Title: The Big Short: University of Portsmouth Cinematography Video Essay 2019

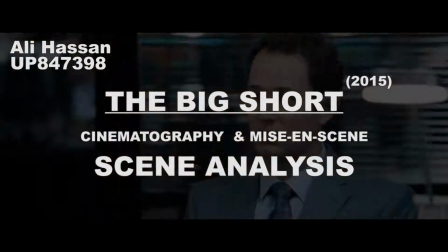(0:00)
Throughout this video, you'll hear me discussing some of the techniques filmmakers use to tell a story, portray real emotion effect,
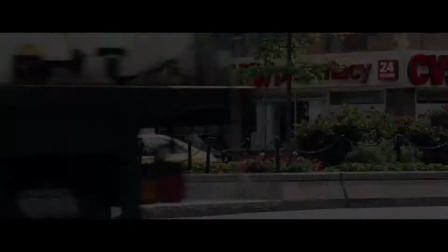(0:06)
and influence the audience, using the main cinematic elements, mise-en-scène, and cinematography.
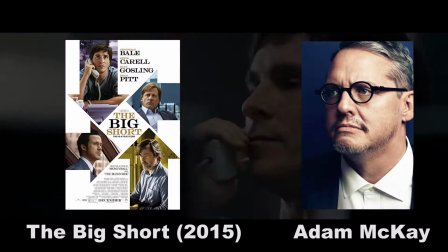(0:11)
The film I'll be discussing in this video essay will be Adam McKay's biographical American drama film, The Big Short,
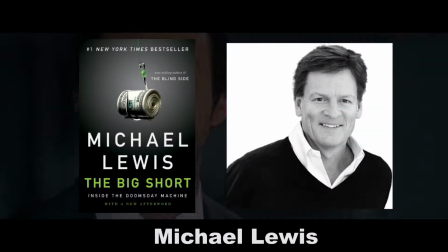(0:17)
2015, inspired by true events, also based on a book by Michael Lewis.
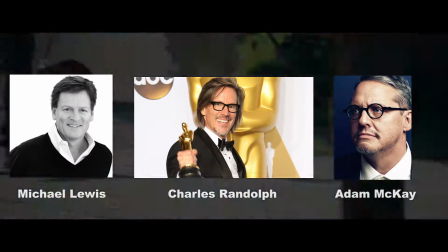(0:21)
Screenplay is co-written by Charles Randolph, Michael Lewis, and Adam McKay.
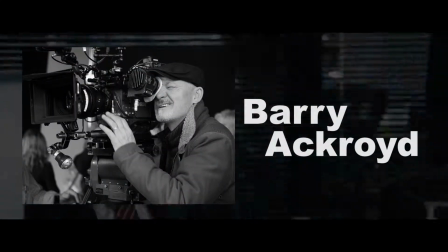(0:26)
Barry Ackroyd as the cinematographer.
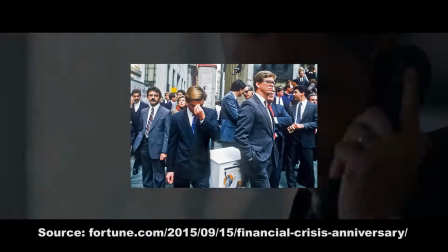(0:29)
An insane story about a group of American investors whose aim was to bet against the United States mortgage markets from 2006 to 2007.
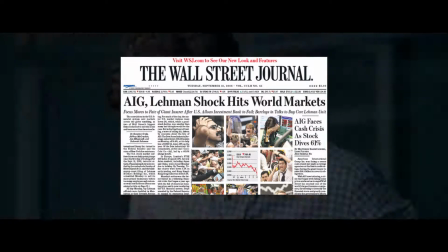(0:36)
In their journey, they were able to discover how corrupt and flawed the market was. They knew it was on the edge of global impact and that would affect the average person in the US.
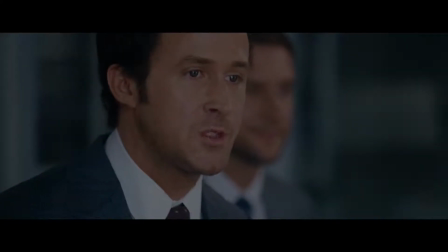(0:44)
The story focuses on four main characters and how they all end up betting against the mortgage markets too, split in different perspectives but having the same issue apply.
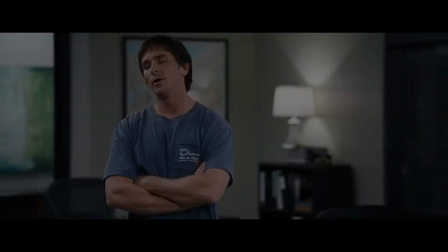(0:52)
But the story is heavily dominated by Michael Berry, who I'll be analysing in this video.
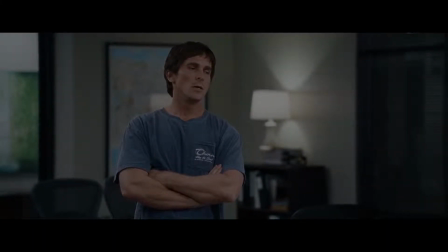(0:57)
I'll be breaking down a 30-second scene discussing four main areas: camera, set and costume, location and sound.
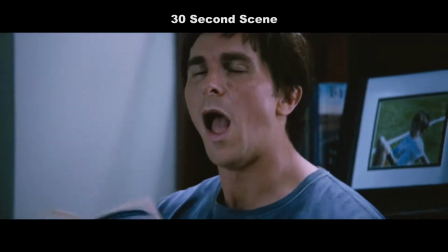(1:04)
Through the use of cinematography shot sizes, it's become clear which character is leading the dominance in the scene.
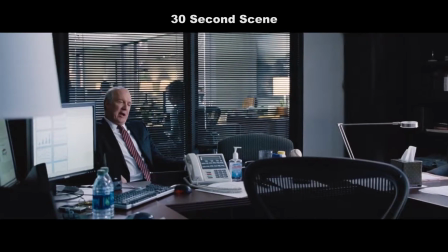(1:10)
The scene starts off with Lawrence and his partner storming into Michael's office savagely. All of a sudden there is a slight shot reverse shot displaying both characters' facial expressions.
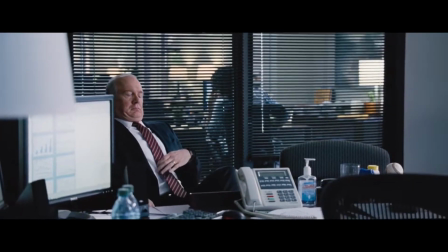(1:19) Here to tell me that? Why? Anyone can see that there's a real estate bubble.
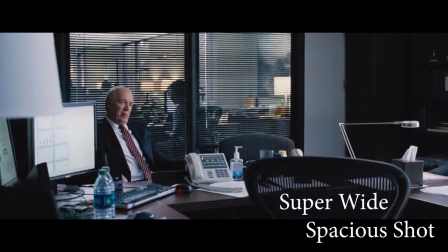(1:24)
We begin to see a shift in dominance. An extreme wide shot has been used on Lawrence's presence, displaying his sense of importance and authority, almost taking over all of his office space.
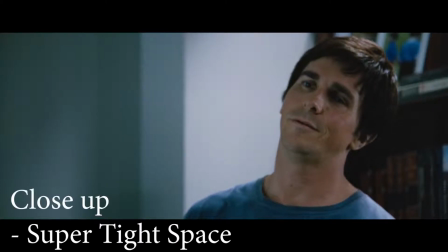(1:34) What makes it a bubble? That's dumb, Lawrence.
In contrast, Michael is displayed in a very close-up shot displaying his reaction. The difference in space between both shots displays a claustrophobic feeling that Michael seems to be going through, as Lawrence invades his space.
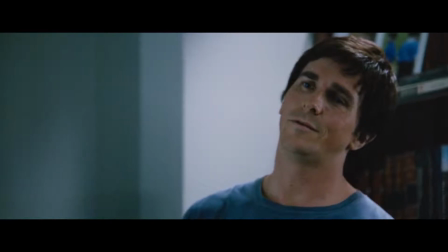(1:48)
This reflects on the narrative where Michael is often shown to be isolated and have his own very different beliefs as he predicted the fraudulent activities within the US mortgage market.
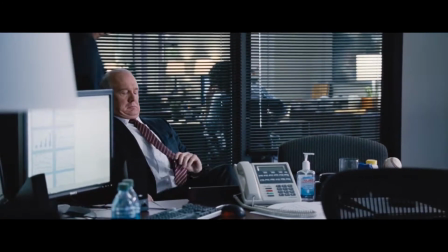(1:59)
Another cinematic technique has been used to emphasize the importance of the message Lawrence is trying to convey.
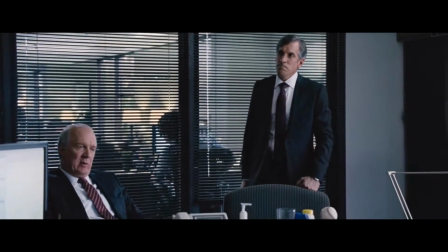(2:04)
As the scene settles and Lawrence takes a seat, shortly after that we hear him make a big statement.
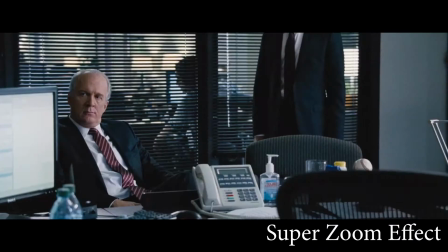(2:08)
When he stops talking, there is a clear lens zoom tightening up on Lawrence as he stares dead into Michael's eyes.
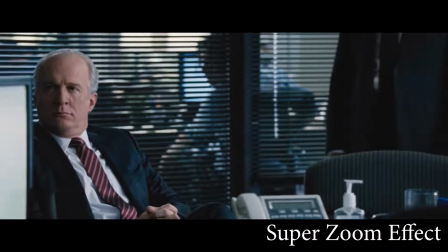(2:14)
This displays a sense of importance and urgency of the situation they're currently in. It also shows that there is a lot of things in stake.
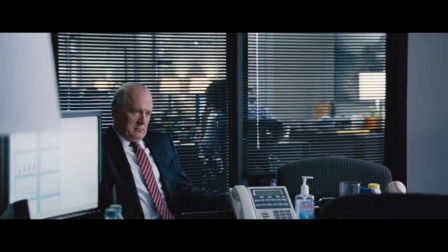(2:20)
In this case, money. The zoom also shows the act of wanting something to be resolved quickly, hence the speed of the zoom.
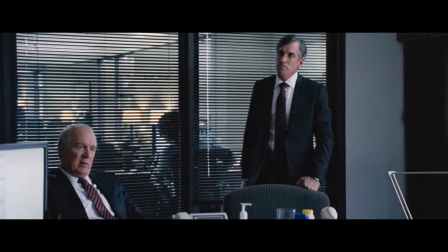(2:27)
Barry Ackroyd, the cinematographer, smartly pulled off this maneuver to ensure it creates even more tension in the scene.
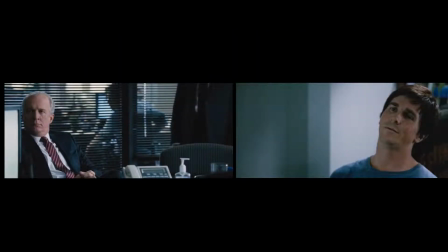(2:33)
This type of shot is often used in real-life documentaries, designed to create a dramatic effect, emphasizing or exaggerating a situation. This reminds the audience that the situation is real and keeps them locked into focus too.
Hi, Lawrence.
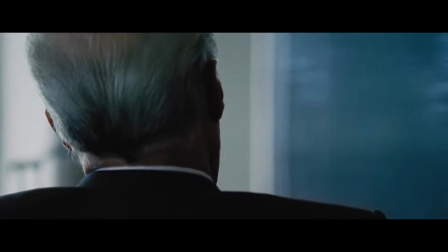(2:50) We have no confidence in your ability to identify macroeconomic trends.
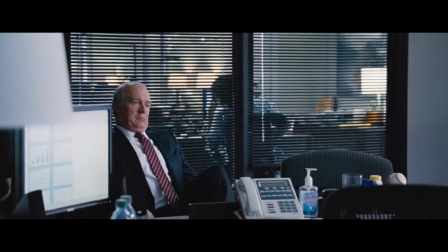(2:57) You flew here to tell me that? Why? Anyone can see that there's a real estate bubble.
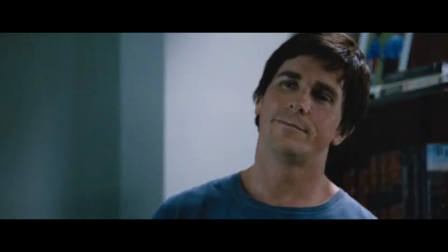(3:04) Actually, no one can see a bubble. That's what makes it a bubble. That's dumb, Lawrence.
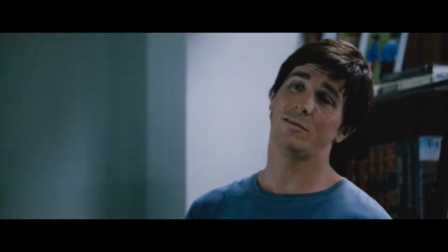(3:09) It's always markers. Mortgage fraud.
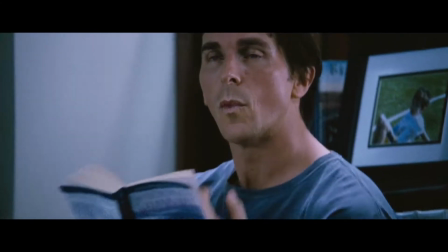(3:14)
It becomes evident through the shot reverse shot that we notice a difference between the colours of each frame.
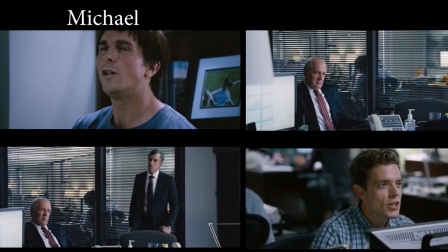(3:19)
As the scene starts, it establishes four characters: the co-worker in the background, Lawrence and his partner, and Michael. Everyone except Michael has been lit perfectly, almost flawlessly, in a perfect white daylight tone,
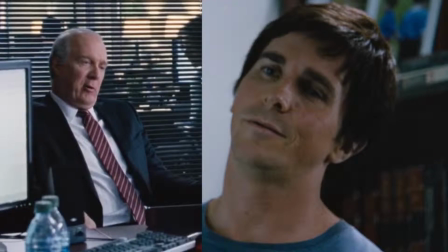(3:31)
in contrast to Michael, who appears in a very grainy blue, very high contrasting in colours.
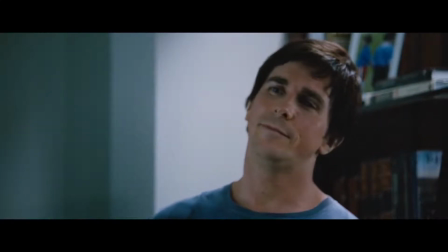(3:36)
Bear in mind, they're all in the same office space. The blue on Michael's face demonstrates the feeling he's going through, connotating a sickening feel.
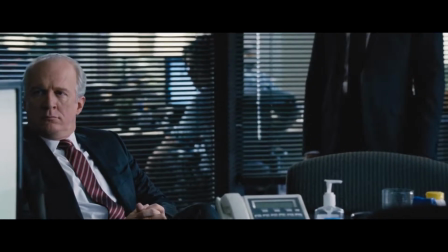(3:44)
It begins to reflect on the situation that Michael has discovered, how corrupt and flawed the market was.
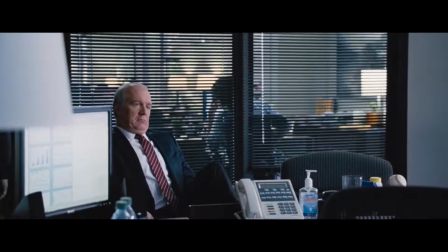(3:50)
The cold feeling shows that he isn't receiving much support through his journey of research.
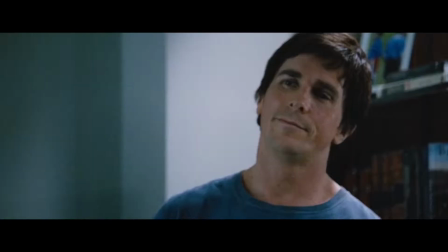(3:56) Actually, no one can see a bubble.
That's what makes When it comes to talking about costume design,
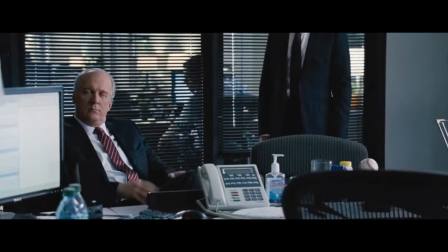(4:01)
it becomes clear that some of the characters have significant roles in what the scene portrays and means to the situation they're going through.
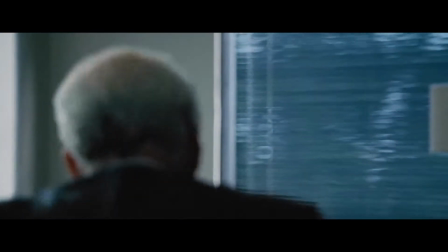(4:07)
As Lawrence makes his way to the office, we see a bit of the office and some of the co-workers. It's clear that there is a real sense of business and class, hence the uniforms that they're wearing.
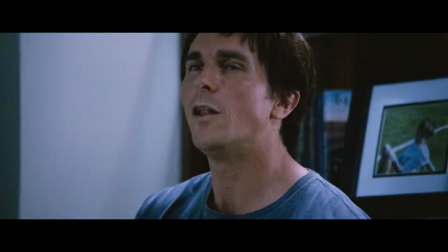(4:16)
As we begin to see Michael's character, we notice he's in a blue t-shirt. This begins to show his lack of care about work, almost lack of hope. This makes sense and is quite true, as Michael understands the real works behind the fraudulent activities within the US mortgage schemes,
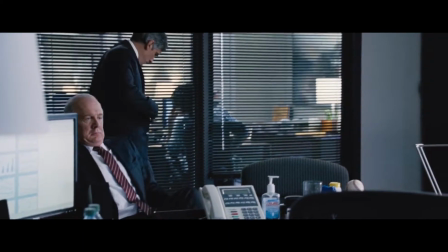(4:32)
and it becomes clear that he's questioned everything and has made Michael decrease the level of respect he shows.
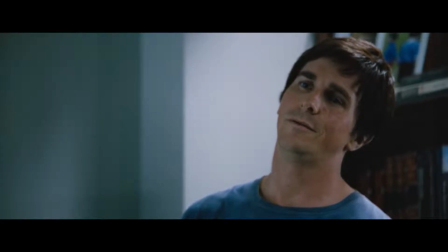(4:38)
In contrast to Lawrence, who is in a suit, is still very formal and corporate, displaying lack of risk to do anything and focus strictly on money.
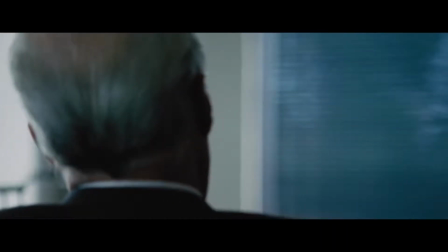(4:50)
We established that Lawrence is walking into Michael's office, a very spacious space with a lot of room for a workspace. This
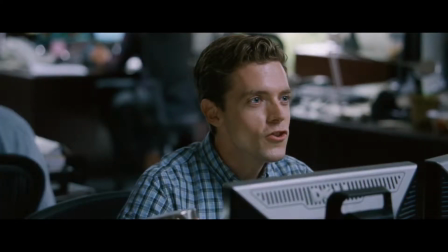(4:57)
shows Michael's authority amongst his other employees all in one room, showing a sense of privacy for Michael's ideas.
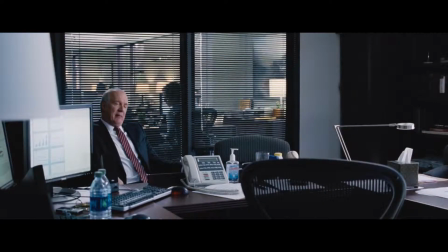(5:03)
This tells the audience that Michael has some sort of authority too, hence why Lawrence storms to him worried.
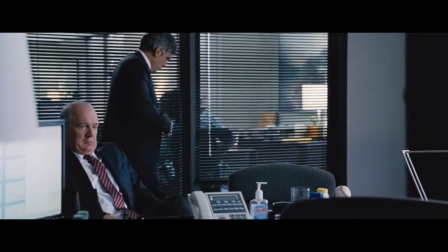(5:09) Tell me that why?
Anyone can This also appreciates Michael's intellectuality as it creates a sense of independence.
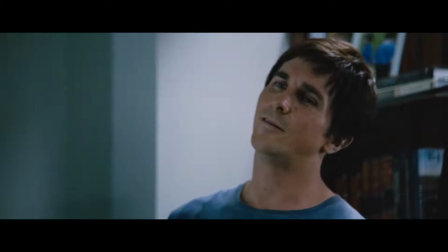(5:16)
The curtains in the office are also wide open.
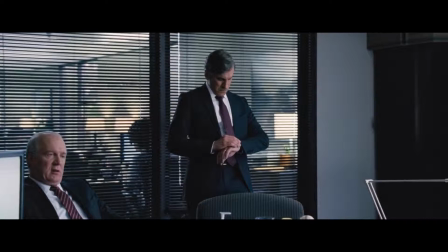(5:18)
This displays the sense of trust that Michael has built in his team, and creates comfortability in the scene, even though the scene is highly uncomfortable for both characters.
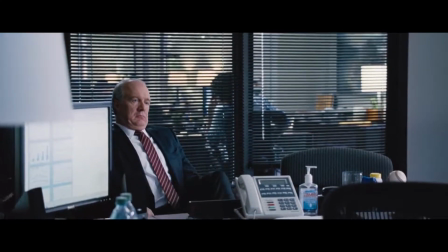(5:29)
flew here to Throughout this 30-second, there is a real homely vibe from Michael's office.
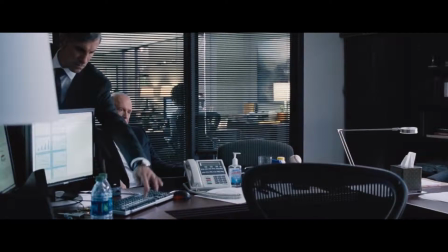(5:34)
This is due to some of the props that have been put in the scene. The numerous water bottles on the table, the hand sanitizer, the glass cup, mobile phone and keys. All these items have been placed deliberately to convey a very comfortable feeling.
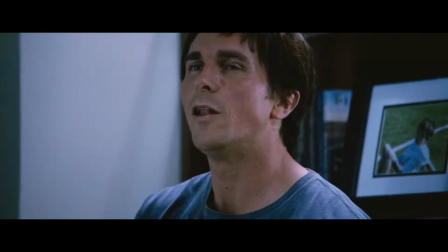(5:47)
This could mean that Michael hasn't left the office for a few days at least. The t-shirt he's wearing expresses that further.
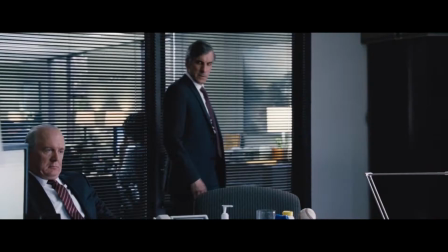(5:54)
This reveals Michael's full commitment to his research. Lawrence clearly seems uncomfortable in the environment he's in,
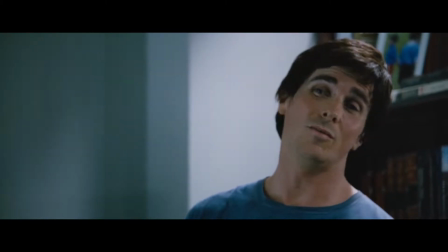(6:01)
and it justifies his points even more to why he doesn't think Michael is doing the right thing. mortgage fraud.
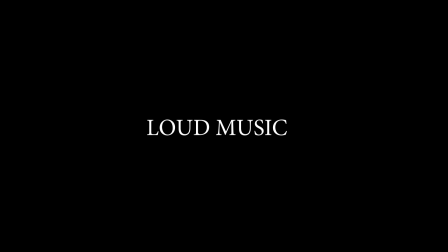(6:08)
Going back to Lawrence's entrance, we begin to hear the use of heavy music being played in the background in Michael's office.
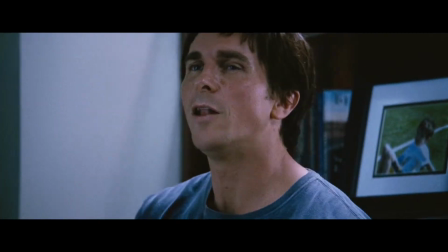(6:16) Hi, Lawrence.
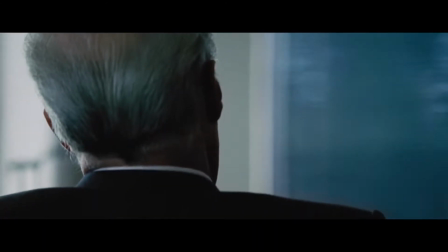(6:19)
We have no As we get closer, it's on full blast, a very odd genre of music to play loud in an office.
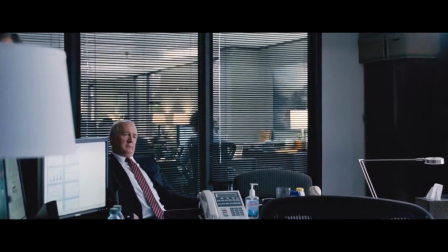(6:26)
The sound fades in and out at a point to a co-worker saying, "Oh shit."
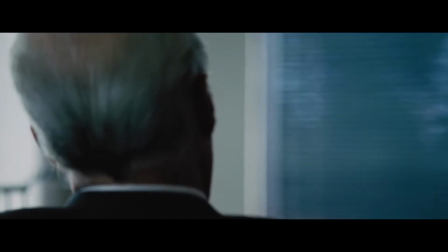(6:30)
The use of that fade builds a lot of anticipation and suspense in the scene, and it becomes clear that something is about to go down.
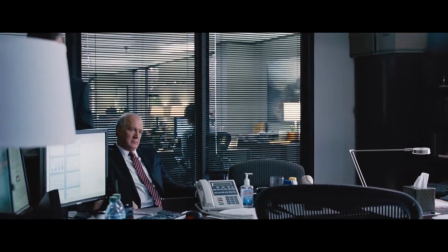(6:37)
Back to the office, Lawrence delivers his message while rock music is playing out loud in the background. economic trends.
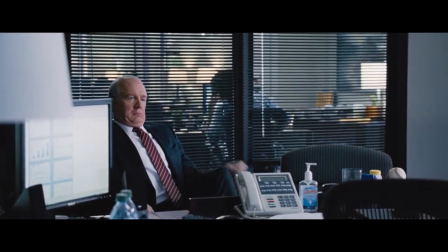(6:44) You flew here to tell me that?
Lawrence's partner aggressively helps himself to turn off the music, heavily invading his space.
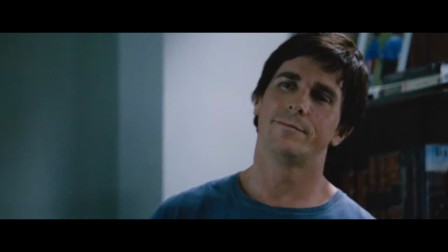(6:51)
Michael calmly not reacting to the situation, almost reserving his energy to put at good use.
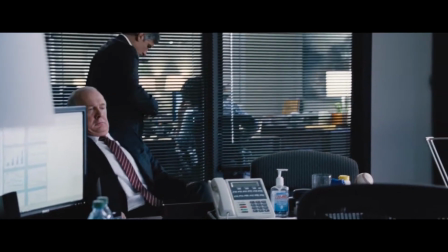(6:56) That why? Anyone can see that there's a real estate bubble.
Tone plays a big part in this scene.
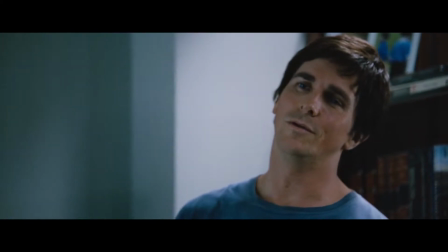(7:02)
The way both characters carry themselves has created a deeper meaning in conveying different personalities and strategies.
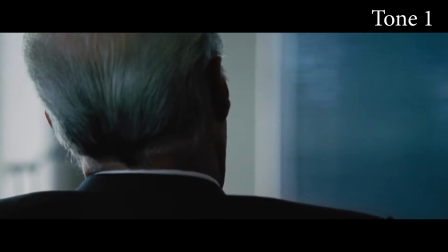(7:08) No confidence in your ability to identify macroeconomic trends.
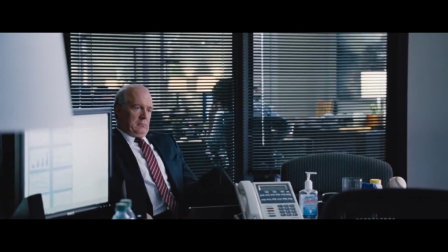(7:14)
The tone is incredibly aggressive and loud from Lawrence, showing him as a very unprofessional and emotionally unintelligent,
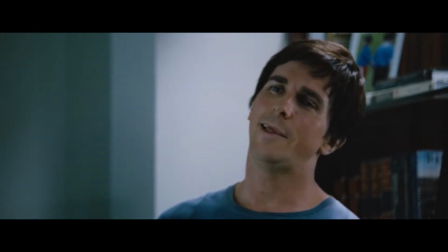(7:21)
exploiting all his energy and expressing his complete frustration. In contrast to him, we have Michael, Lawrence.
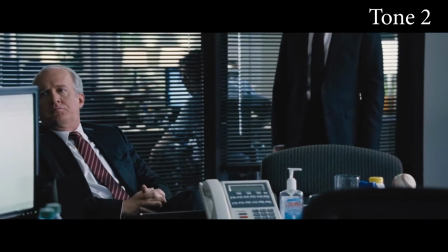(7:28) It's always markers. Mortgage fraud.
who is overly calm and speaks in a very low tone.
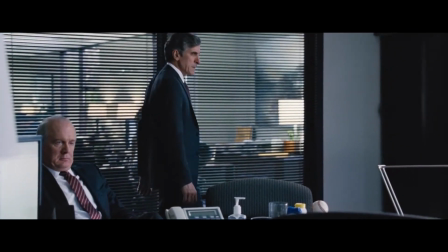(7:36)
This does not mean he's weak. It actually displays how wise he is and emotionally intelligent to be able to control his emotion and not allow anything get to him.
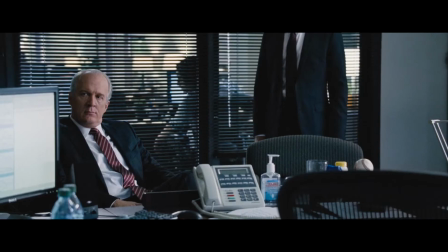(7:44)
There is a sense of satisfaction when listening to Michael speak. It makes the audience believe what he's saying, as he is shown to have such calm manners.